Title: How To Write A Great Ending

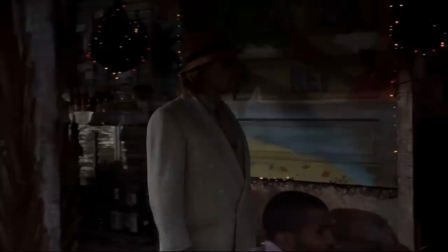Often the most memorable endings are the ones where the final note of the film is one that gives the viewer a question that they have to answer,
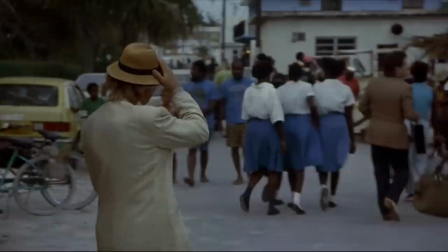whether it be Silence of the Lambs where the villainous Hannibal wanders into a crowd leaving our imaginations to wonder as to what that villain will do
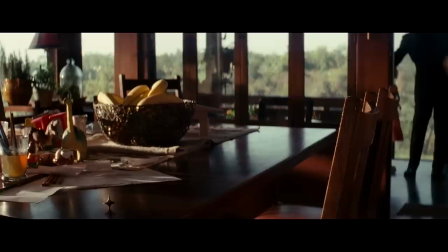next, whether it be Inception as the final shot shows the protagonist finally reunited with his family,
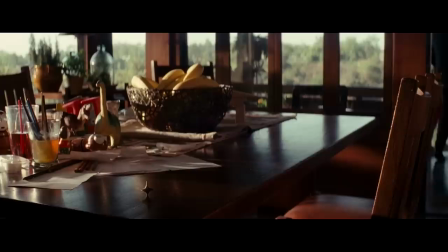but the camera pans down to the still spinning totem and it leaves the question, did Cobb have a happily ever after,
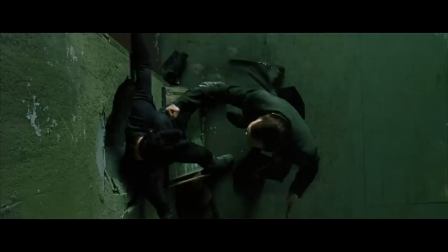or was it really all just a dream?
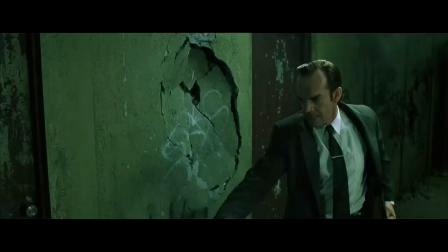There are countless examples of films that end in this way, and the reason why is really very simple,
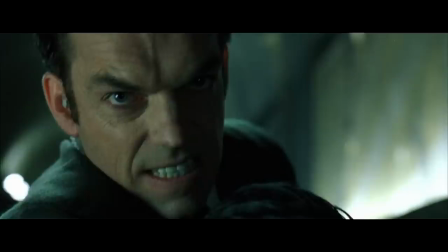because it is a very effective technique at making the ending a more memorable one,
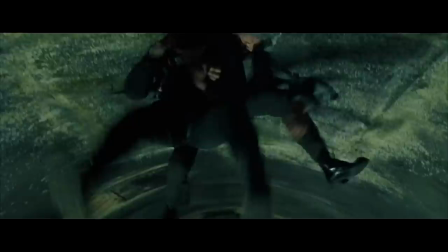because that question leaves the viewer thinking about the film much longer after it is over than one that ties everything
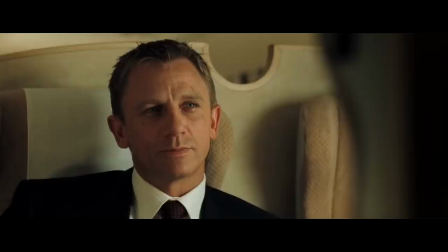up in a neat little bow. And to realise what the third and final rule to writing a great ending is,
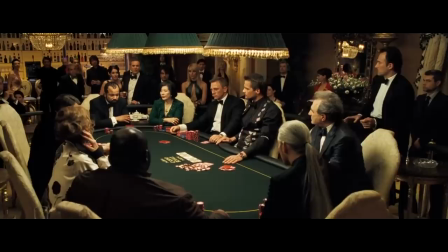let's compare the matrix to casino royale, or more specifically the timeline of how the main plots are resolved.
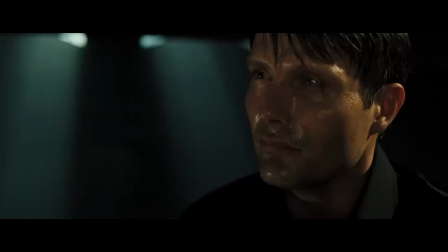So for casino royale there are three main plots, the poker game defeating the villain, and the romantic subplot.
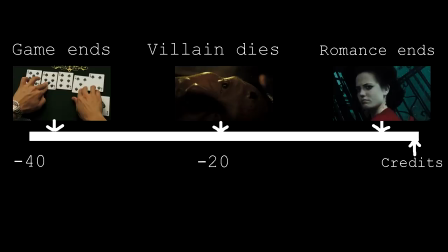40 minutes before the credits the poker game ends, 20 minutes before the credits the villain dies,
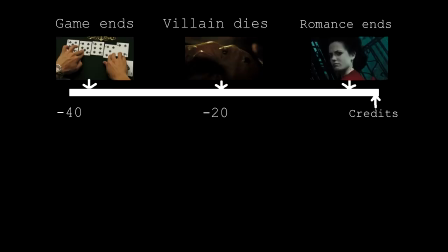and in the last few minutes of the film the romantic subplot is finally resolved.
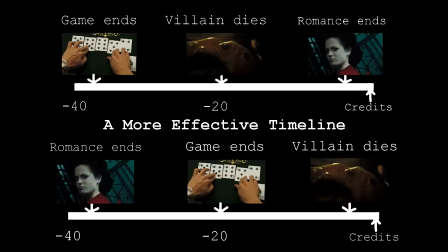Now there are a few things wrong with that order in itself, it would have been more effective if the romantic plot finished before the others, as a general rule it's better to resolve the secondary plot before you resolve the primary one,
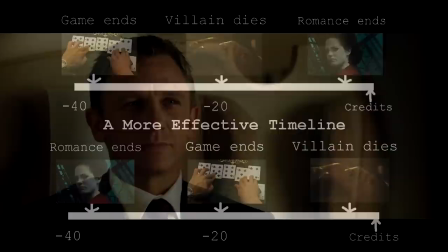in order to maintain the viewer's interest.
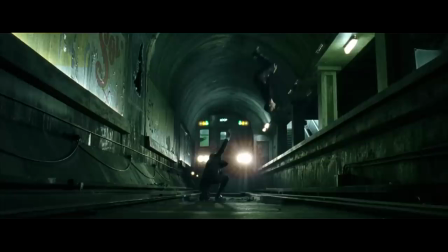However, there is another fundamental problem with this timeline, and in order to realise that, let's look at the matrix.
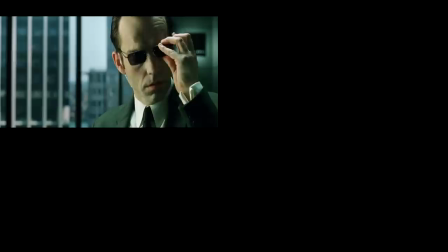So in the matrix there are four plots, defeating the villain, Agent Smith,
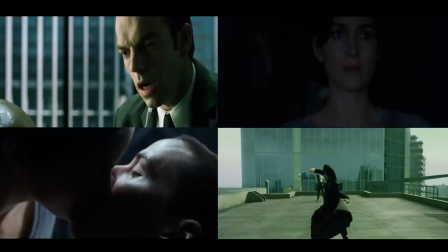the sentinels that are hunting down the ship, the romantic subplot between Neo and Trinity,
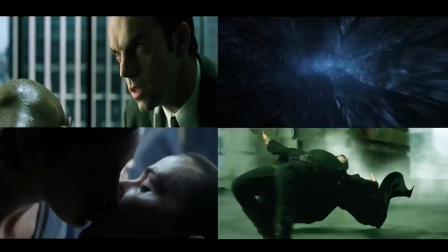and the looming prophecy as to whether or not Neo truly is the one.
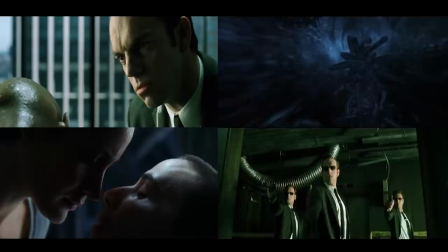Now the reason why the Matrix has such a resonating climax is really very simple.
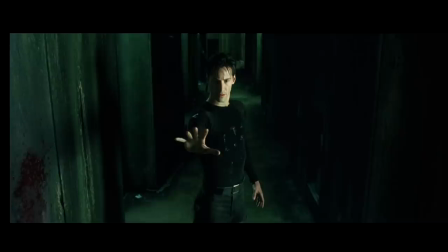When Casino Royale takes 40 minutes to resolve all of its plots, the Matrix resolves all of them in one.
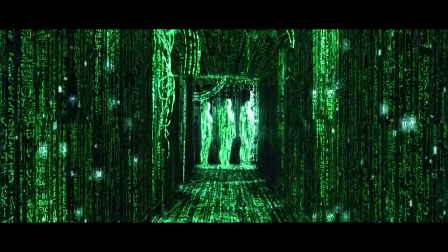In one moment, every plotline is resolved,
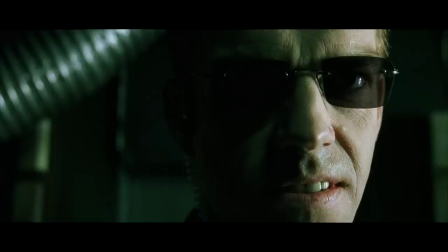and what makes it even more poignant is the fact that all of the plot threads weave into one another, where Trinity's love makes him realise he is the one,
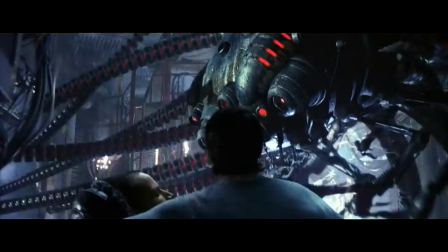and then because he realises he is the one, it gives him the power to beat the villain, and because he beats the villain, it allows them to defeat the sentinels.
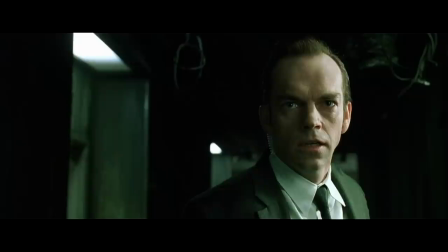As a result, instead of like Casino Royale where the satisfaction is diluted over nearly an hour,
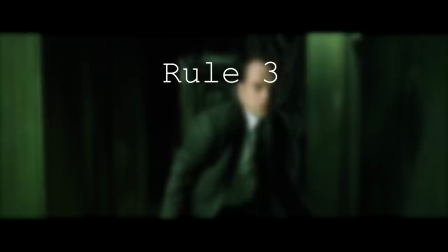the matrix provides all of that satisfaction in one singular moment.
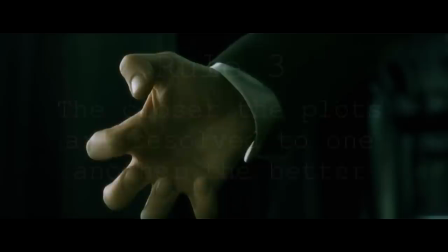This leads into rule 3, the closer the plots are resolved to one another, the better.
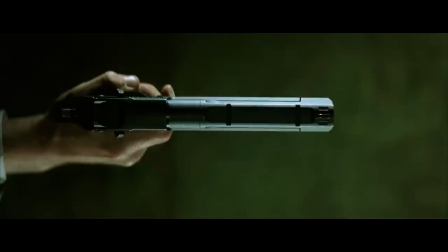Catharsis really is the weapon of the climax, no good ending works without it, and no bad ending is worse with it,
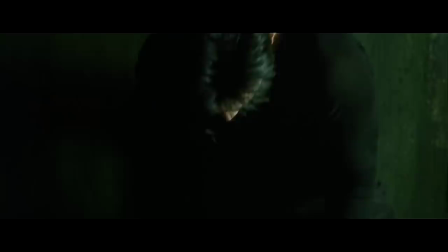and I think a very interesting example of an ending that has no plot resolution but is still a great ending,
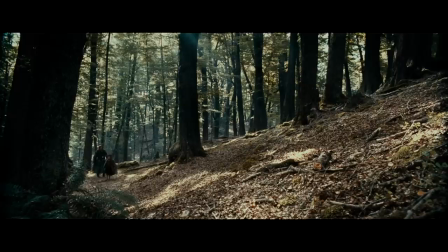is the lord of the rings, the fellowship of the ring. For those of you who have seen this film, how does it end?
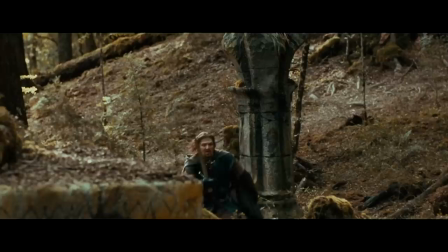At the end of the first lord of the rings movie, the plot has no sense of progression,
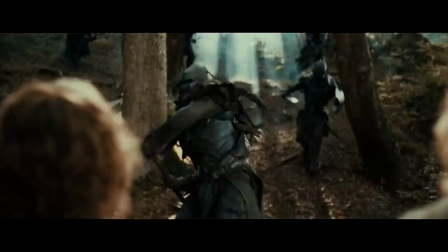there is no great catharsis, the climactic scene is really just a fight between the heroes and a group of orcs.
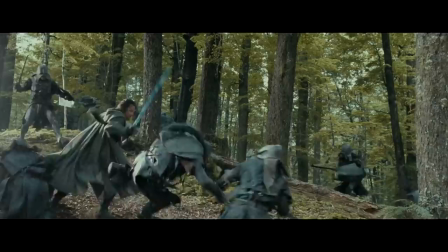Really in the last 20 minutes of this film there is very little achieved in terms of plot, but still, it has a great ending.
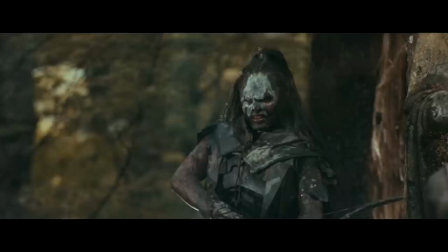In fact there is a very useful lesson here to be learned when it comes to writing the ending of a story that is in the series.
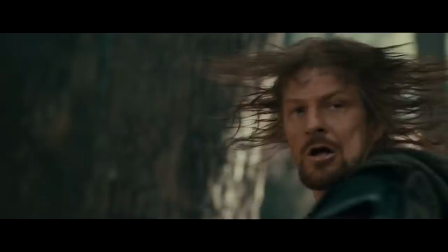Instead of having a plot based resolution, this film goes for the opposite of a character based resolution.
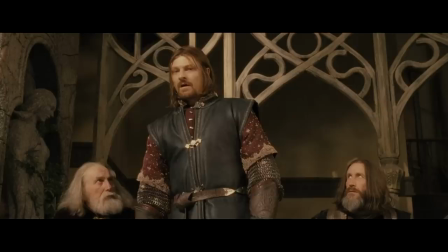Throughout the movie we see Boromir, a man untrustworthy, blinded by greed and hatred,
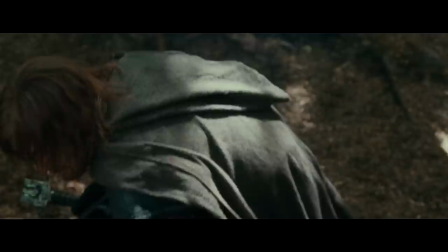someone who starts the film a bad man but in the climax realises his flaws and
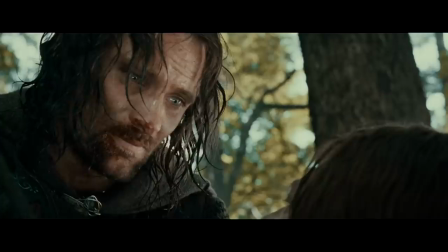makes a heroic last stand where he sacrifices his life a better man than he once was.